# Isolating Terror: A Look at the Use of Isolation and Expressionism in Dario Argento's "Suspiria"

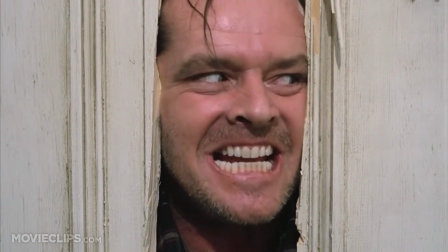13s
think of the scariest scene of any horror film, one that disturbs you, or leaves your heart racing.
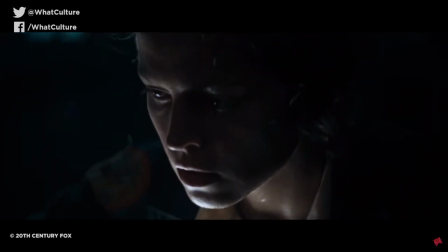21s
Odds are I can guess a trait of that specific scene you are thinking in your head right now.
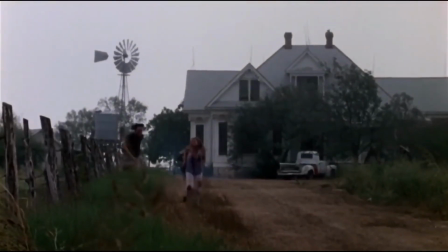28s
It involves a character or a group of characters in complete isolation.
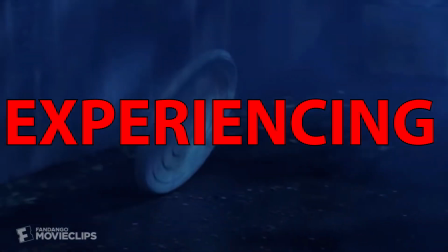35s
They're alone, and they're dealing with something that is unknown.
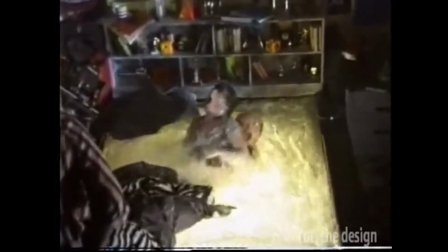40s
Films are often observed together, with each audience member knowing that the film is that of mere fiction.
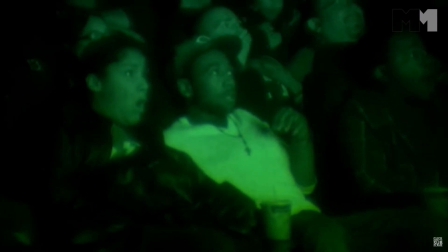46s
So how do they create a fear response in the viewers? This is Isolating Terror,
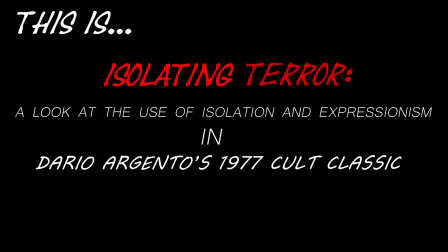54s
a look at the use of isolation and expressionism in Dario Argento's 1977 cult classic, Suspiria.
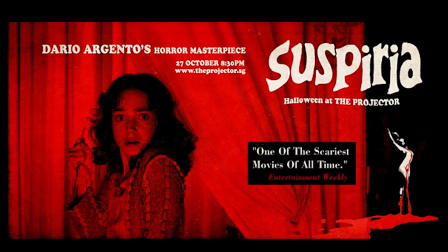65s
When watching Suspiria, I wanted to know why exactly this movie scared me.
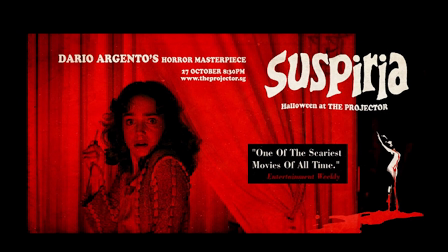70s
What makes it just so unnerving? Looking through the vast catalog of pre-2000s horror films,
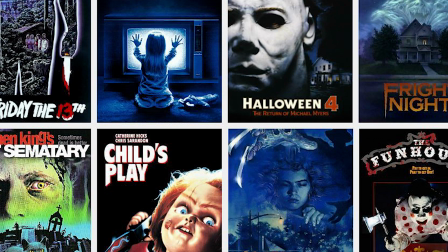77s
I came across one that I'd like to compare against Suspiria in order to hopefully discover the roots of the horror within the film,
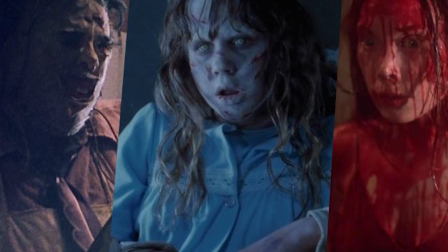84s
as well as its influence on horror moving forward. That film is the famous John Carpenter slasher Halloween.
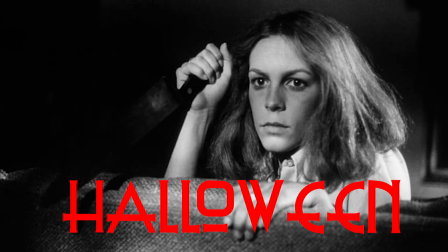92s
Both of these films were made and released in the same era, but are drastically different in approach.
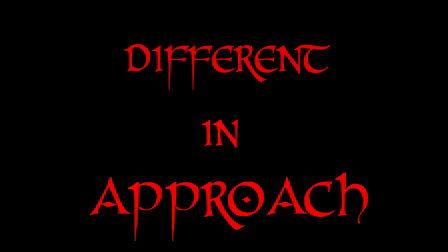99s
But I found that they shared a very important similarity.
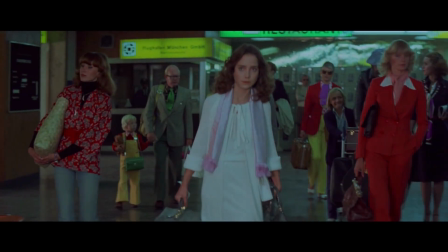107s
First, I want to address the key difference between Suspiria and Halloween. The setting, or to be even more specific, the set.
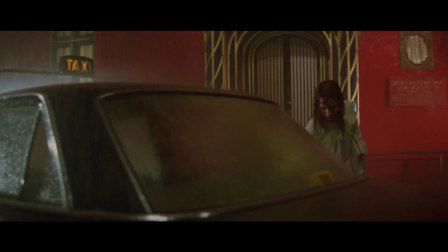115s
Suspiria takes place in Europe, compared to Halloween's setting being rural America.
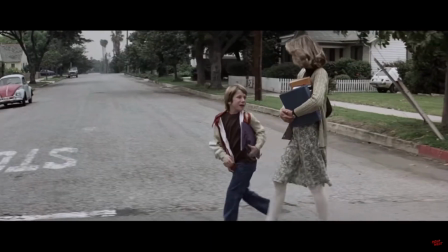121s
Now, this is important because it sets up the core foundation of the terror that is induced in Suspiria.
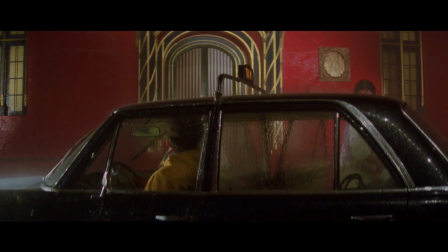127s
A seemingly subtle detail like setting the story in Europe is more important than it seems.
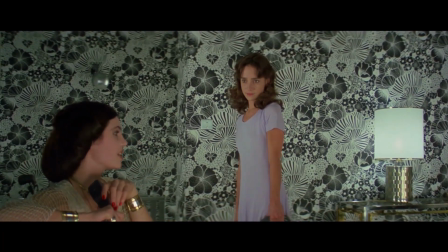132s
This is a distinction that separates the type of horror each of these two films produce.
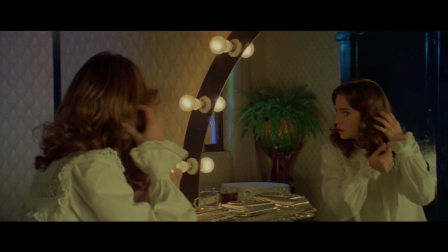137s
The European setting taps into the primal fear of the unknown with the viewers,
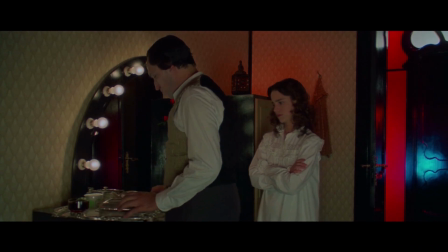142s
and the film constructs its entire premise of horror on this notion. Not solely because the audience doesn't know where the characters are,
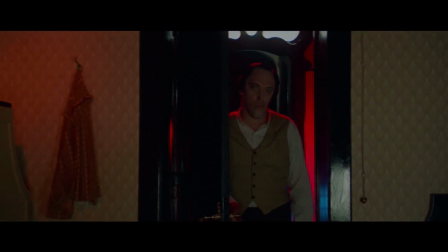150s
but the familiarity of the setting is key, and is the first and biggest instance of isolation in the film.
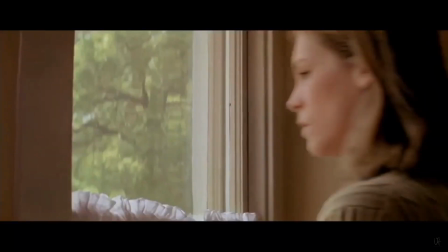157s
I then found that Halloween relied heavily on minimalistic stylization of its sets in order to make the film feel real,
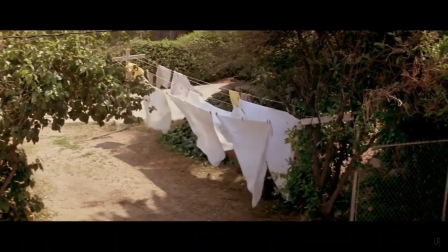165s
something that is polar opposite to Suspiria. Essentially, Halloween aimed to create the film in a familiar setting and built an
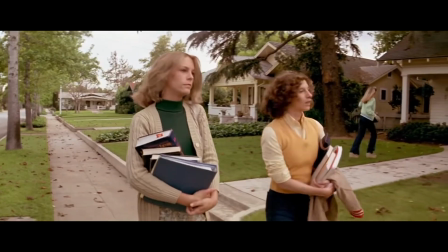173s
entirely different foundation of fear using other tactics such as heightened suspense.
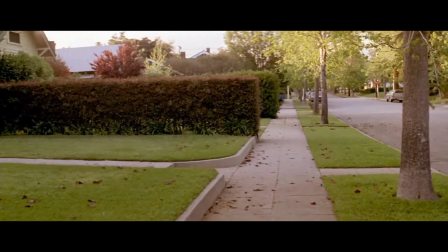179s
Now, focusing on the set within Suspiria, I want to focus on a quote from Joshua Schultz's article, The Ornamental and the Monstrous,
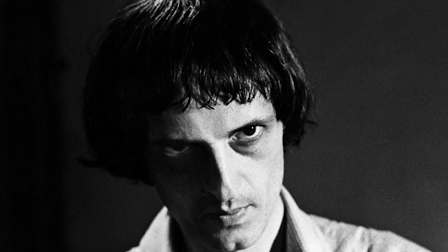187s
Exploring Feminine Architecture in Dario Argento's Suspiria, in which he says, his relationship with buildings and their interiors,
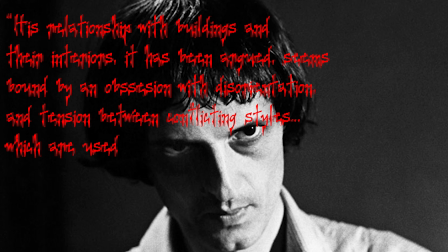195s
it has been argued, seems bound by an obsession with disorientation and tension between conflicting styles, which are used to induce a state of anxiety in the viewer's failure to discern any feasible or temporal logic to the events on screen.
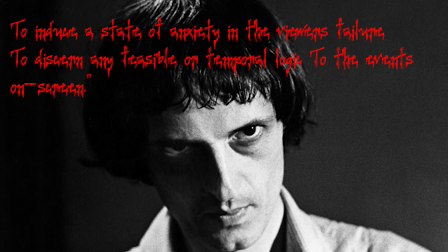210s
This is interesting in regards to the use of isolation Argento uses. He places this character in an unfamiliar setting, like Europe,
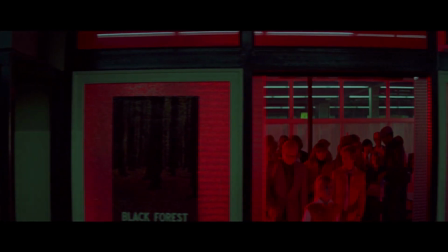218s
and then thrusts them into a set that harshly requires audiences to question what they are even seeing.
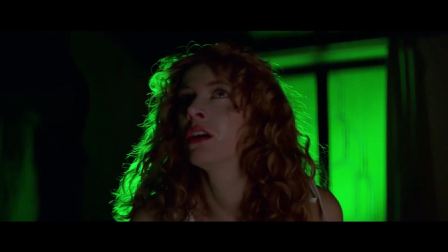225s
Bright, vivid reds and greens illuminate each scene, and the walls are exploding with concentrated color.
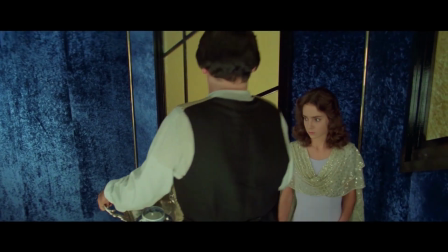233s
This is so unusual that audience members find themselves constantly drawn
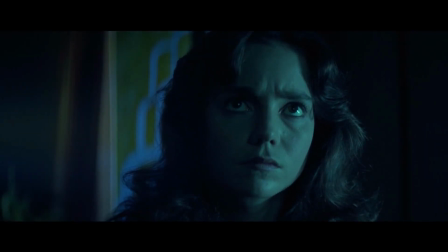238s
back to the set in order to try and resolve the anxiety that it creates.
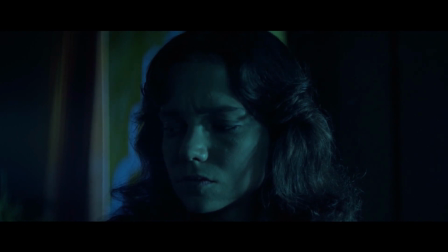243s
This is an intentional use of expressionism and can be argued is influenced by the famous
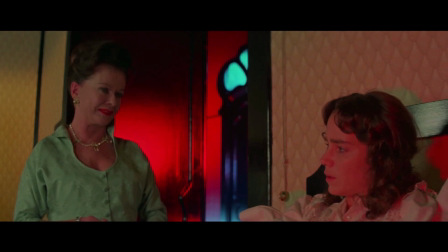249s
1920 expressionist horror film The Cabinet of Dr. Caligari,
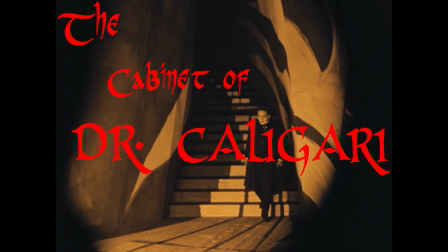254s
a film in which it created most of its fear, using the distortion of sets in order to create uneasiness in audiences.
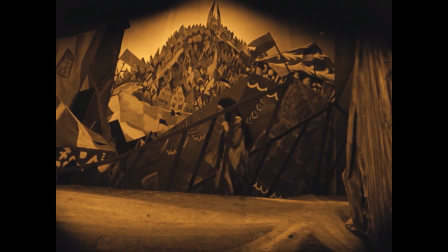262s
This artistic style, in and of itself,
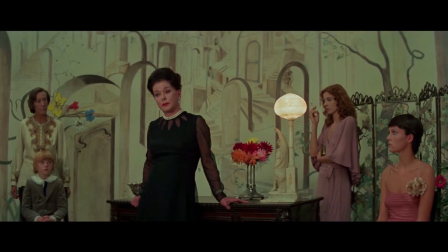265s
is distinctly used to create a world that is similar enough to reality that it is relatable to the human psyche,
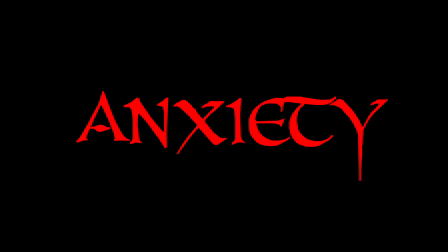272s
but distorted enough that it creates anxiety. This is what Sigmund Freud calls the uncanny.
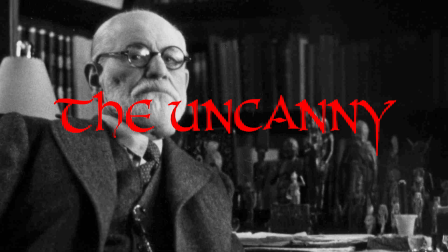281s
In his book of the same name, he discusses that humans are mentally scared of things that are familiar but unfamiliar at the same time. Argento is effectively using Freudian psychoanalytic theory to scare people, and it works.
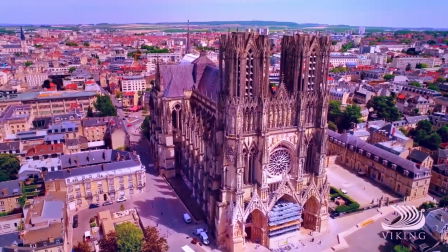296s
This has been a prominent theme in literature, architecture, and film throughout history, and is known as the Gothic.
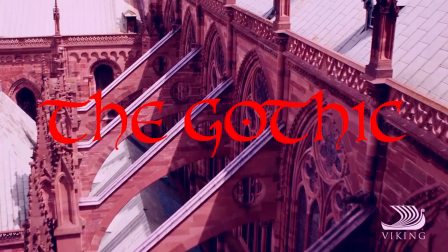303s
The Gothic started as an architectural trend that featured sharp edges and points, as well as gargoyles and spires. Soon, books and short stories were being labeled as Gothic for their intense, dramatic, and interpersonal conflicts.
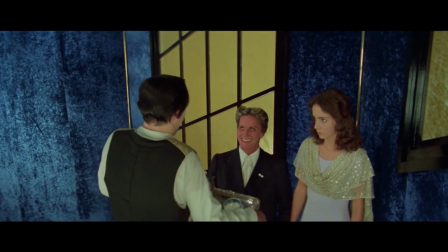318s
As for the uncanny, there are several instances of it not just involving the set.
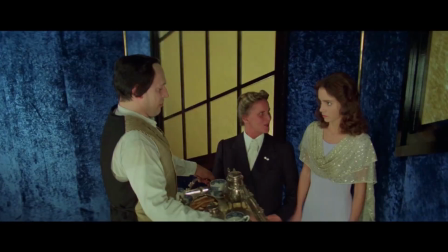324s
The butler is made to look extremely ugly,
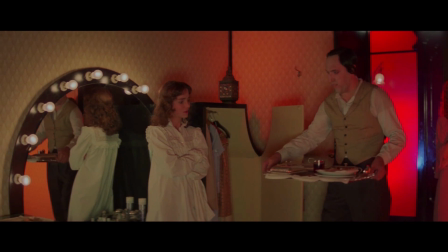327s
and his presence is both familiar because he is a person, but unfamiliar because of his strange appearance.
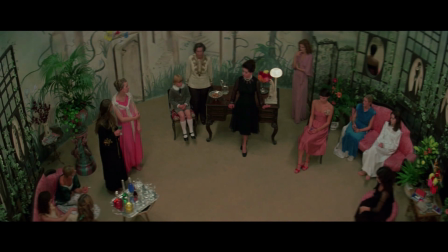333s
Or the cult-like meeting where the staff and students are circled up discussing the maggot infestation.
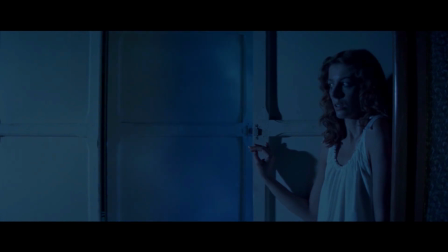339s
It is evident that there is a historical and psychological imprint on the film itself, and it is this specific imprint that is manifesting fear responses in audiences.
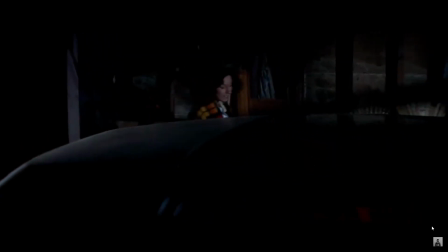353s
Juxtaposing this claim with that of Halloween's minimalistic style,
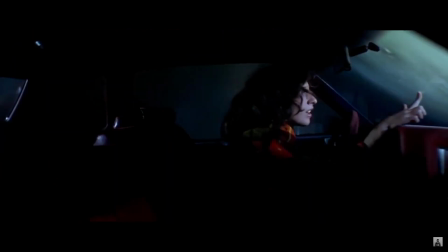357s
it is evident that Suspiria derives its uniquely horrifying premise from its set.
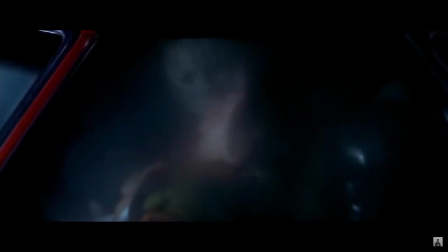362s
This isn't to say that Halloween isn't scary, but it is not scary for that specific reason.
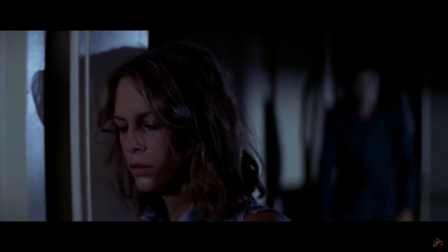368s
Within the set, Argento took these isolation tactics even further,
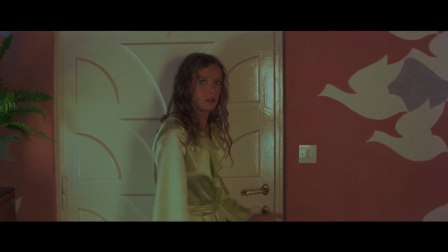372s
with scenes like the one near the beginning of the film, where Pat is enclosed in her room.
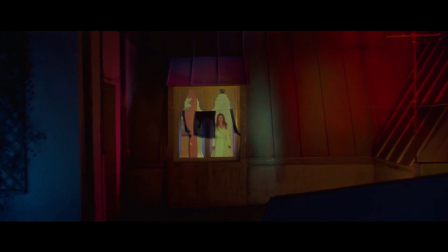377s
Pairing this with the abstract and brightly colored set is Argento's way of effectively pairing isolation and expressionism to create terror.
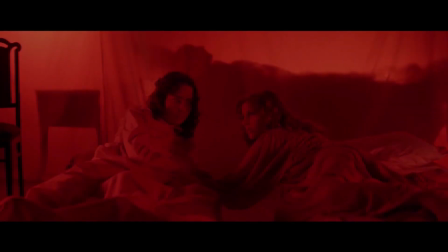387s
He also uses cinematographic techniques to further isolate his characters, thus isolating the audience themselves. For example, the scene where Susie and Sarah are whispering together about who the head mistress could be,
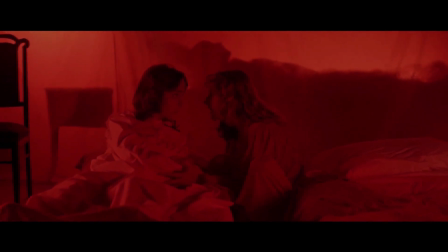402s
and if she were there at the academy with them,
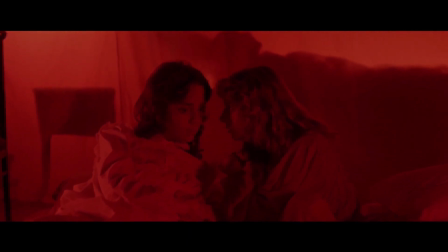405s
the topic is eerie, and Argento elevates the terror already presumed by contracting the frame down to just their faces.
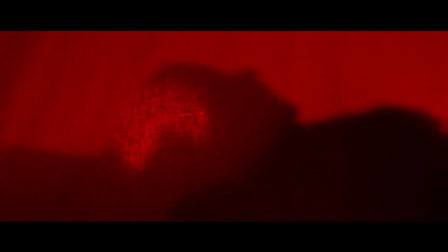413s
This eliminates the audience's ability to check the character's surrounding, and creates fear and anxiety as a result.
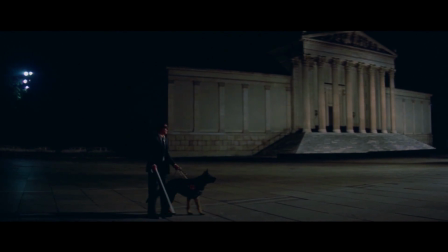420s
This type of isolation is also seen when the blind piano player is walking through town with his dog completely alone.
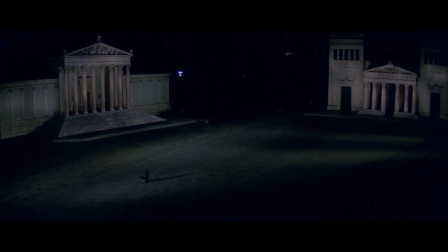428s
Argento cuts to an extreme long shot to show how alone he is, and then again contracts the frame down to a close-up in order to stress out audiences.
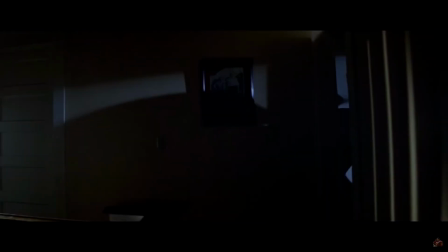438s
This is that important similarity Halloween and Suspiria share.
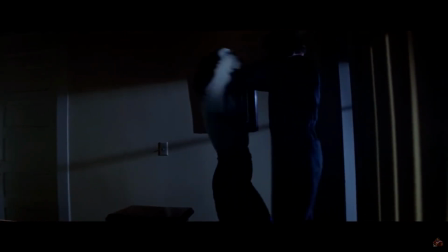443s
Throughout each film, the premise of horror stems from the isolation of characters.
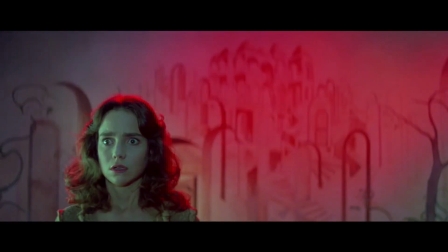448s
Argento pairs this effectively with Gothic and expressionistic sets to stimulate audiences' psychological fear of the uncanny.
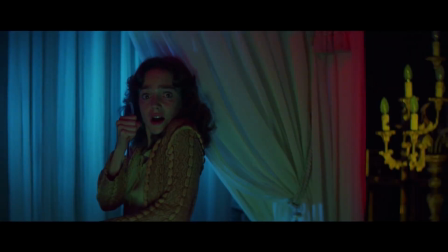457s
The film is terrifying not because of the supernatural plot, but because of the articulate and effective use of sets and cinematography. This as a result has influenced horror films for decades, and the techniques used by Argento can be seen on display in films to this day.